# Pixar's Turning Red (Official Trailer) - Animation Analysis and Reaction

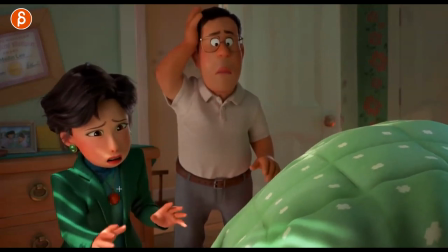(24:24)
Again, you don't want to do everything in the jaw and in the mouth shapes. Just keep it simple enough.
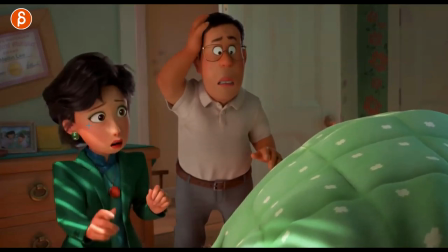(24:30)
I love how she has that reaction to what he just said.
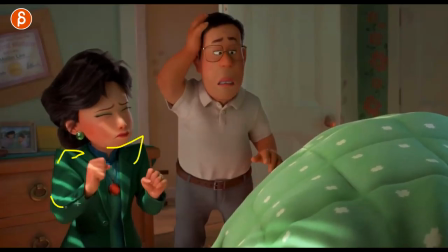(24:34)
I love that too, how we have, besides the epaulets, like the shoulder pads, how she goes up, but then goes down first with this arm, with the lean, and goes down stronger with this arm. Again, just because of asymmetry. That's something else where a lot of times this would be what students do and keep.
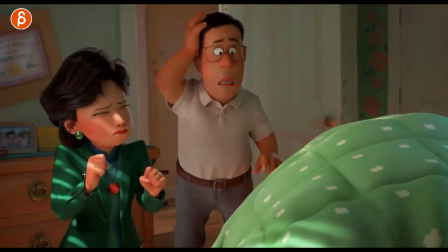(24:51)
A lot of symmetrical arms without doing that, that going up, that going down. You can be symmetrical every now and then, but you can still look at the easings and outs and transitions to make it just a bit more complex again arcs i mean if you track her nose here
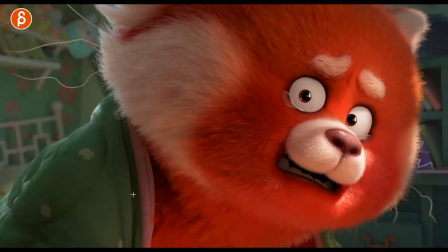(25:11)
even all this here it's beautiful small small arcs that should still work i mean spacing and arcs is a big thing for students as well love that little that little shakiness in here
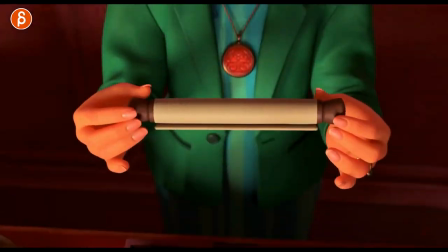(25:25)
all right we're going into more stuff here although i did like this here
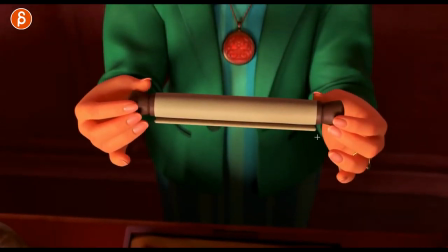(25:30)
we're getting into this it's all very clean this is the focus here but we don't stop there and it just continues with well i'm going to show something else
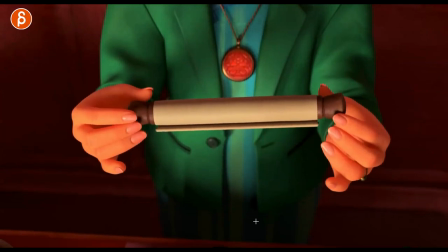(25:39)
i'm going to change the pose still right towards the end you know that finger moving in a bit more so that now they are
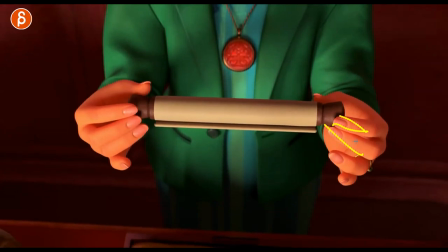(25:47)
groomed out of this you can see how they are closer together then relax a bit i know i'm going
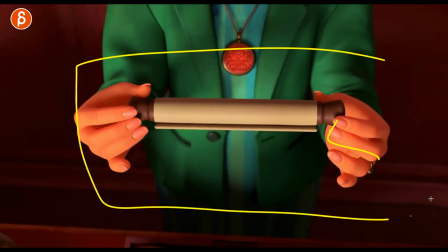(25:52)
on and on about fingers but like in something like this like this would be again a great shot for a student.
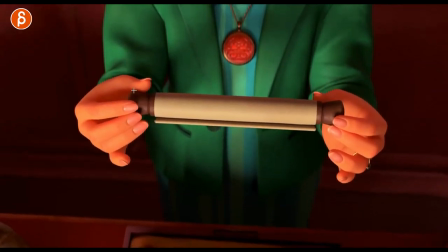(25:57)
It has nothing to do with the face. There's no crazy body mechanics. But I'm just going to practice holding a prop, constraints, and finger animation.
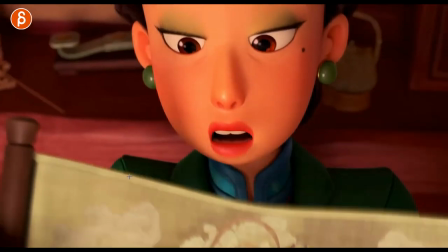(26:05)
How you can make it work so it's just subtle enough but with still a little bit of contrast and change.
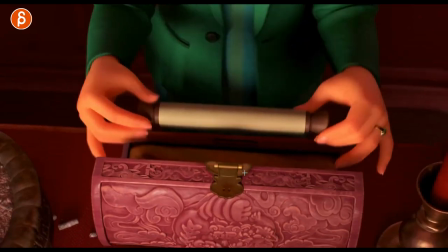(26:11)
And it's not long. I'm going to go back into like, how long is the shot? Let's go back. And it's not long.
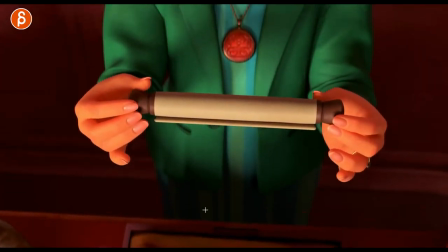(26:18)
So keep it that short and practice.
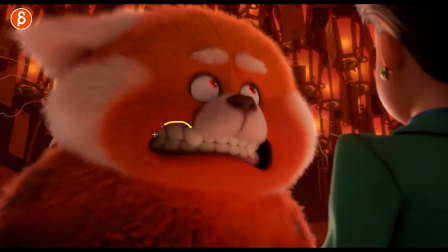(26:25)
I just love...
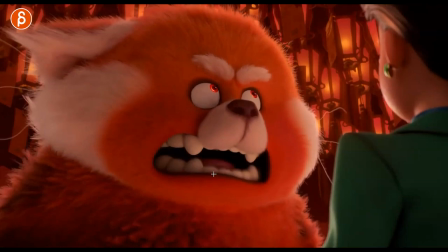(26:27)
Anytime you have teeth like this in big shapes like that maybe just because of as a kid watching all those cartoons that always have those big clean
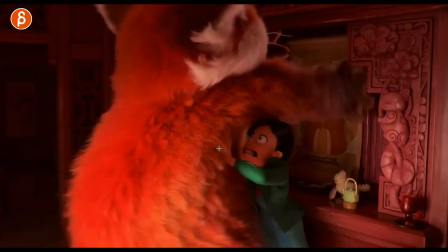(26:35)
shapes i love seeing that in this trailer this would be a great weight assignment too like some big object wants to go somewhere and then two
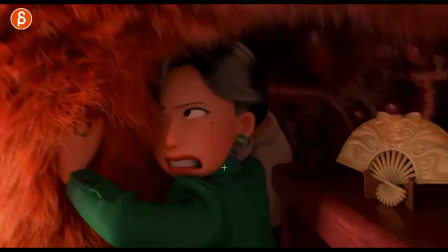(26:43)
smaller characters have to push against it because it's just more interesting than like a simple box lift even though
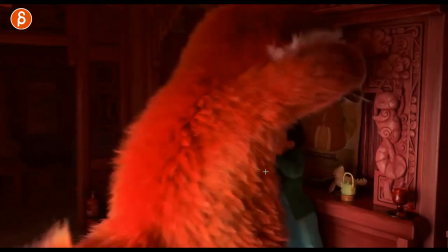(26:49)
i think everybody should do a box lift because it's not that easy to do either but that has a variation of weight
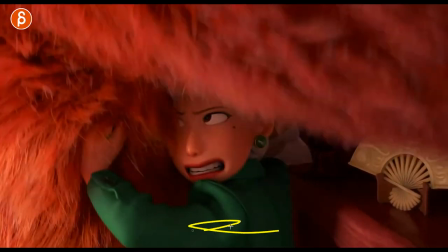(26:57)
plus then you can also do you know something where it's more closer like close up we don't have any problems with like hips and legs but you can go
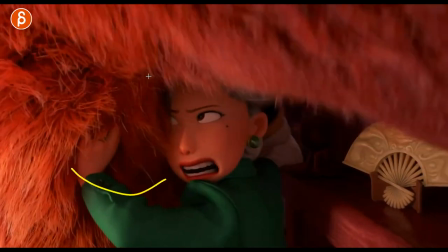(27:03)
into facial expressions right you can still do a weight shot and then see how that affects that character emotionally and so on there's lots
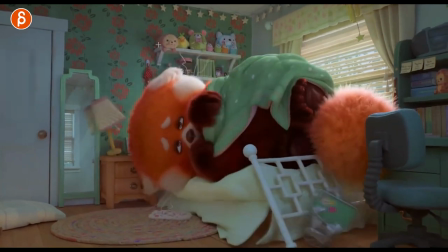(27:10)
of variations this cracked me up just because you can see a little slight bump here in this the wind pushes up the uh
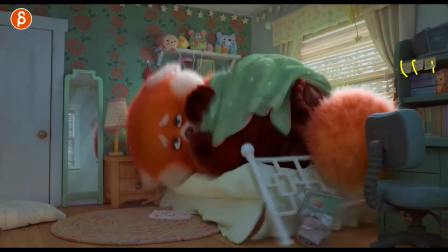(27:18)
post-it notes but then it's not like one two three it's all as one I don't know it could be also fun to do one two three there's a variation
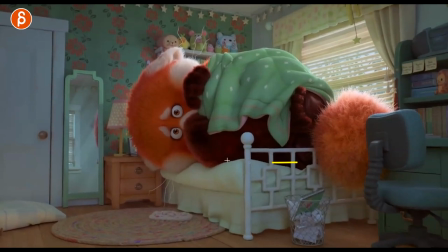(27:26)
but this crapped me up just because I just animated something where something lands on
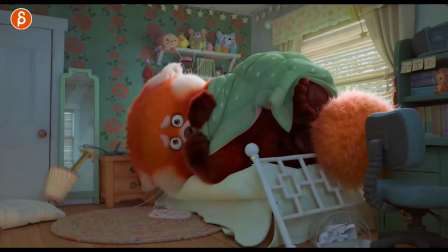(27:31)
something that also has like separate pieces and it goes into this direction a little deja vu but I love this I would love to animate all of this all those little things done by hands the cable plus of
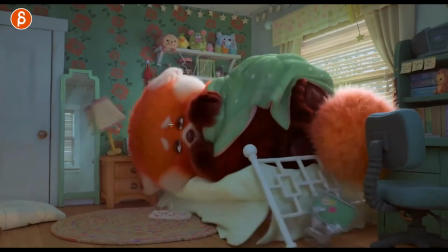(27:46)
course the main character with the reactions there you can see that little boing that sigh
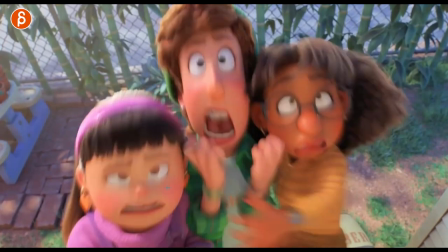(27:55)
oh i think this is at this point okay okay i don't know do i need to do another i did the teaser trailer but then i see this i go all right i
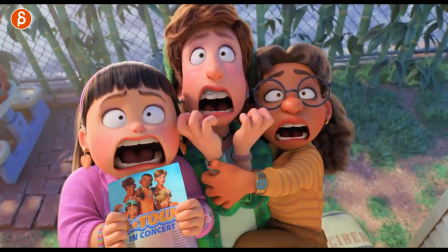(28:03)
love all this all those really big mouth shapes and really nice hand poses one of the few times you can
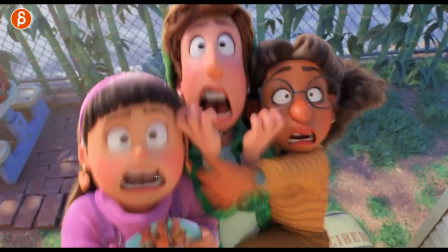(28:11)
see not half lids but look at the high frequency at the end such
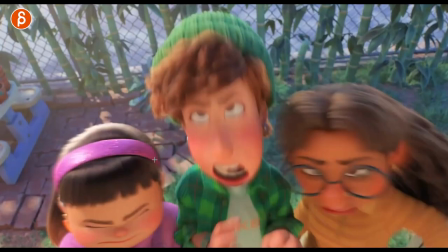(28:18)
a short shot but again something really cool technically to practice you You've got your squash.
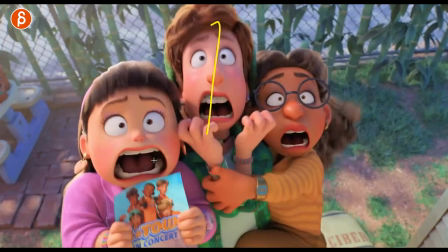(28:22)
Everybody's getting ready for that big stretch and really big shape.
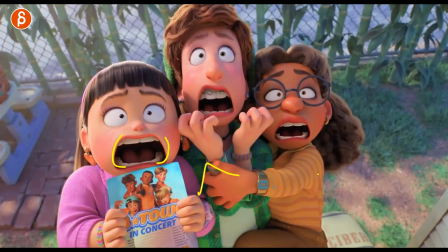(28:27)
But then you want to feel the tension. So as they hold, you still can have your arms and fingers and mouth shapes shake.